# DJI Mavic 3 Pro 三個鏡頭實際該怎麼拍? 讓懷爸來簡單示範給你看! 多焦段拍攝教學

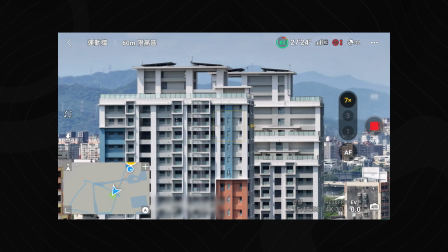4:24 才不會顯得就是說有點雜亂所以就只好選擇其中這棟大樓
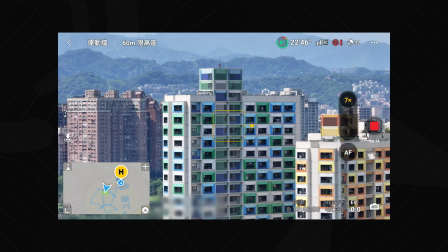4:32 然後來做暈鏡的動作那或者說我今天要拍這棟的話我就選這棟好對焦對焦好之後再開始做暈鏡
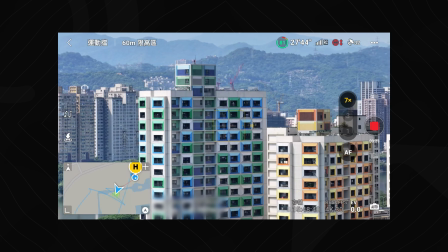4:42 那當然因為這個距離來說它的壓縮感還是蠻不錯的那這就是它使用上的效果那當然很多人會好奇說
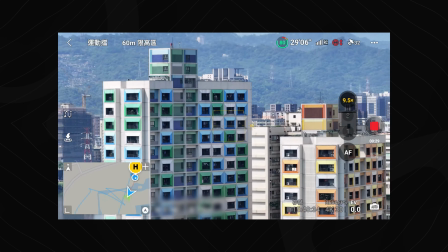4:49 到底可不可以再拉更近其實是可以的喔就是它當然還是有28倍
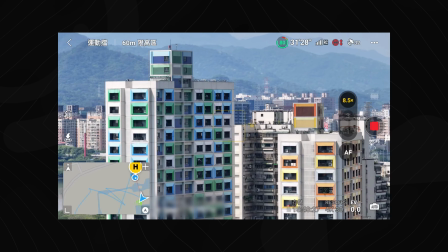4:54 但是我還是建議說用原生的7倍來講它的畫質是最好的就不用再去刻意的做數位的放大
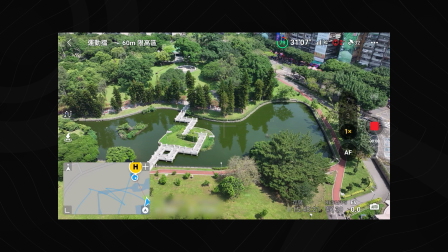5:02 再來我們拍我們身邊的這個池塘好了所以你看身邊這個池塘如果我們用的是一般的話一般的鏡頭去拍攝的話
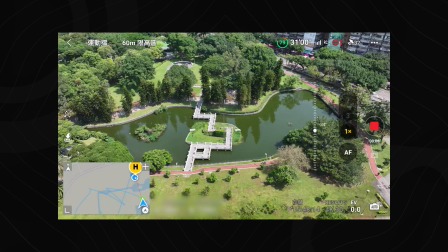5:08 欸我還會覺得其實有點普通喔因為你看就是這種廣廣的感覺那如果今天想要讓觀眾更有帶入感可以去看到前面這個
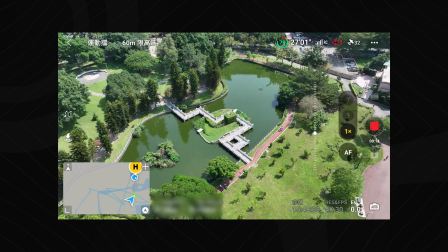5:17 中間這個小島是什麼的話這時候我們馬上再切換到三倍的鏡頭
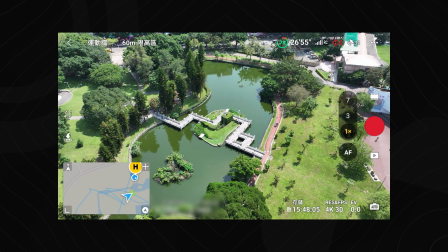5:22 喔這真的是非常非常的清晰啊好這時候按一下錄影鍵
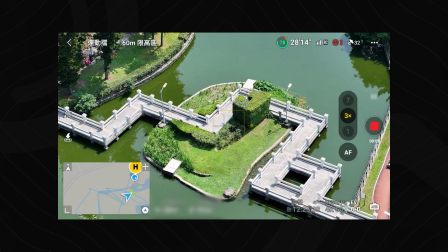5:26 那我們再來環繞一次那就真的感覺完全不一樣了那這邊呢如果不像懷疤就是手感鍊的這麼順暢的話
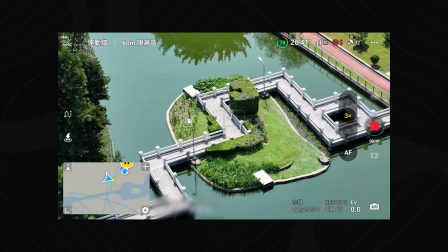5:34 其實我們來這邊順便示範一下它這個焦點跟水的功能假設我就把中間這一團束給框起來這時候我們稍微左右動一下
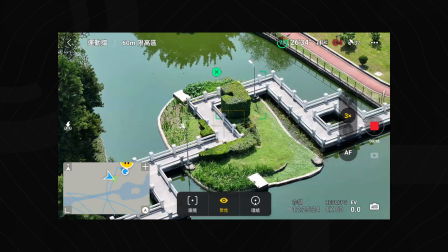5:42 然後就會發現一個針掉下來好這時候有一個針掉下來對不對
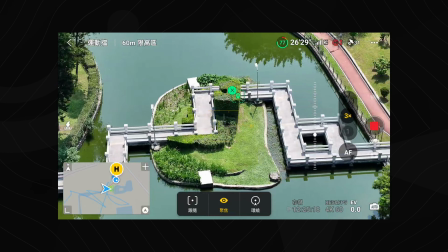5:46 這個時候呢其實我們就可以直接去往右前方飛然後它就會變成一個這種環繞的效果
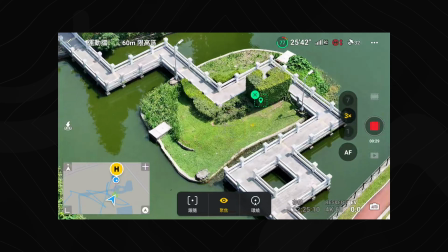5:53 然後它會自動的鎖定在右邊所以就繞得非常的不錯非常的簡單好操作那這時候我們甚至往左邊繞也可以
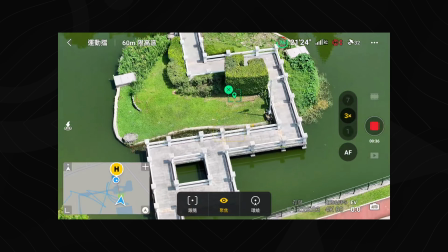6:02 然後鏡頭也可以其實鏡頭這時候還是可以調整它的那個上下的角度
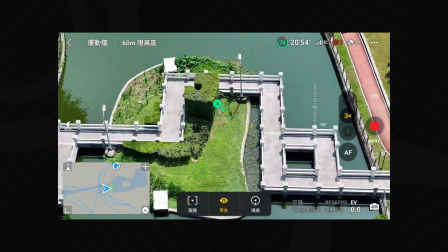6:06 比如說這時候鏡頭慢慢的抬起來那它這個十字點它就會去做變換
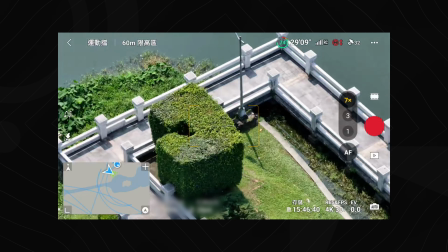6:11 好這個時候我們來切換到7倍的鏡頭你看這時候就是懷爸之前那影片有提過
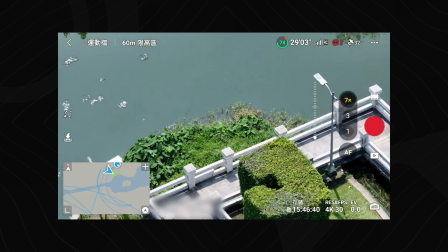6:17 我覺得有點太近了啦所以以這個場景來說7倍鏡頭的效果就沒有那麼好
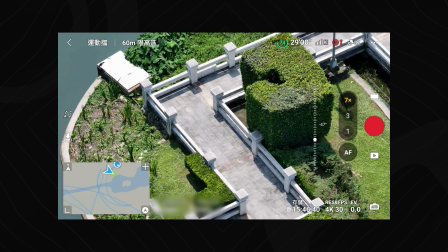6:22 不是那麼的適合喔最後一個就是對於我們常拍就是建築物的朋友因為有法規要距離建築物30公尺的關係所以有時候我們在拍攝的時候是不方便離建築物這麼近的所以在過去呢如果我們沒有雙鏡頭甚至三鏡頭的話
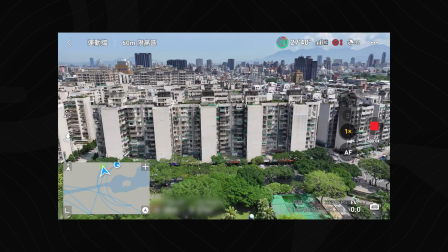6:38 你看我們在拍大樓的時候呢只可以取得一個這麼遠的一個效果那當然你需要離它30公尺所以呢可能就差不多就是這個距離啦
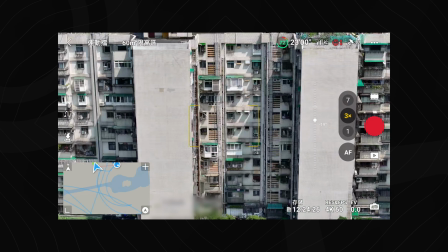6:47 好那這個時候如果我們切換成三倍的鏡頭的話你看這個效果就完全不同了那就整個建築物的細節就非常清楚了
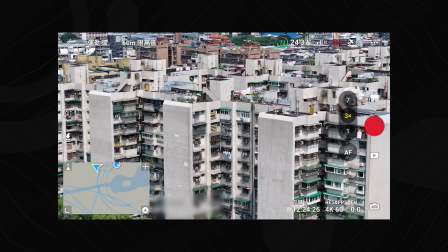6:55 那當然我們還是要選一個漂亮一點的建築啦那比如說我現在就隨便先拍一個樣片給大家看的話
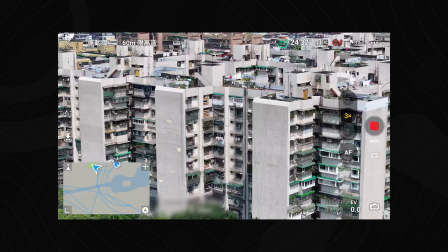7:01 那我們按下錄影鍵那這時候我們在環繞的時候呢
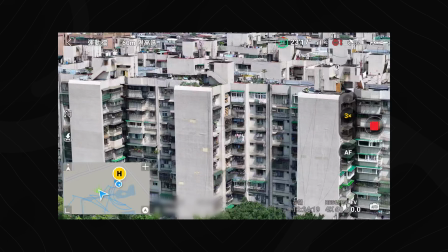7:04 其實這個大樓的就是真的非常非常清晰那當然三倍鏡頭也是可以在做數位變焦放大的
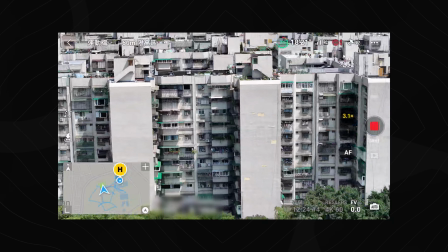7:11 但我覺得就效果沒有這麼好所以我其實真的很少在用
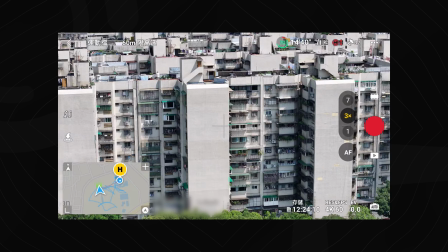7:15 我還是以就是直接切換鏡頭為主那我們看一下七倍鏡頭那七倍鏡頭呢有時候就真的還是會有一點點因為我們眼鏡已經習慣了1倍跟3倍這個非常好畫質的鏡頭
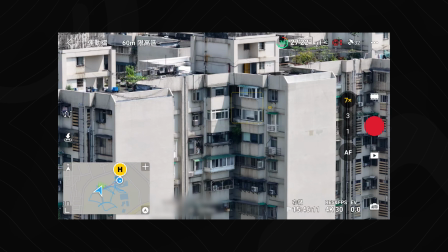7:28 那反而是7倍的畫面你會覺得好像有點霧霧的感覺對這其實在過去的Mavic 3就有這個問題了
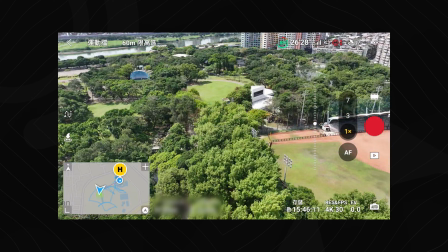7:36 所以我真的還是比較少用7倍的鏡頭所以呢我現在給大家另外一個範例
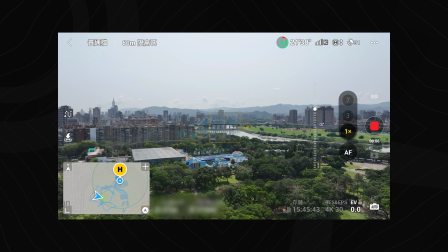7:41 就是當我們今天假設要拍攝前面這個橋的時候那當然呢因為我離它距離是有點遠的所以這個橋其實
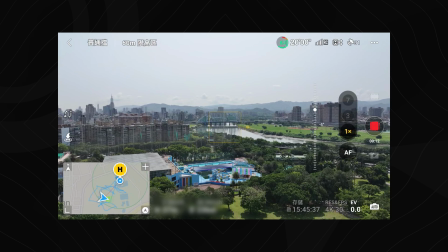7:48 我可能不仔細講你們根本不知道有在拍哪一個橋那如果因為距離的關係我不想要飛離它這麼近
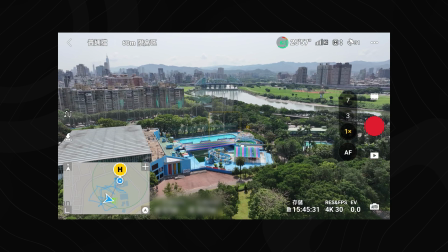7:54 或是飛這麼過去的話那這個時候我們可以做的事情就是來我們切換成三倍的鏡頭好我們切換成三倍鏡頭之後呢
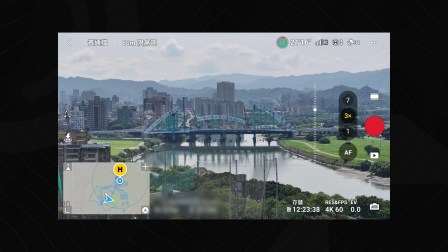8:02 我們再來選擇一下你看眼前的這座正在興建中的橋就變得非常非常明顯了那這時候我們再開始按一下露營鍵
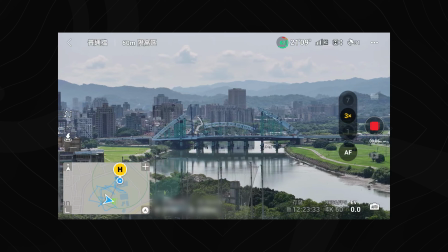8:11 那這時候我們再做一個稍微一點點的環繞有前景的這個高爾夫球場跟背景的這個橋
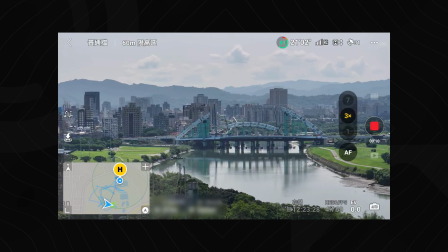8:16 那就真的非常的棒然後大家可以看到它天空中的細節
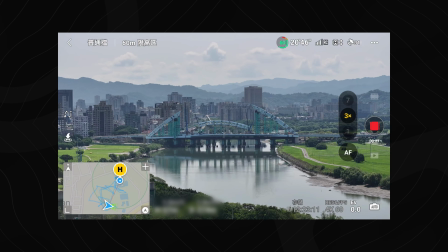8:21 還是非常明顯的或是說我們可以透過環繞的方式我們再把他往左邊給他繞回來喔
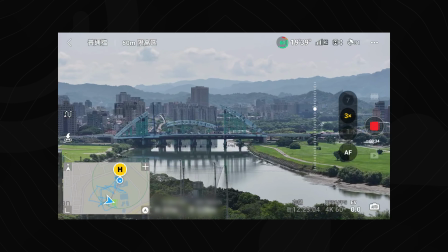8:30 然後再配上鏡頭一點點的調整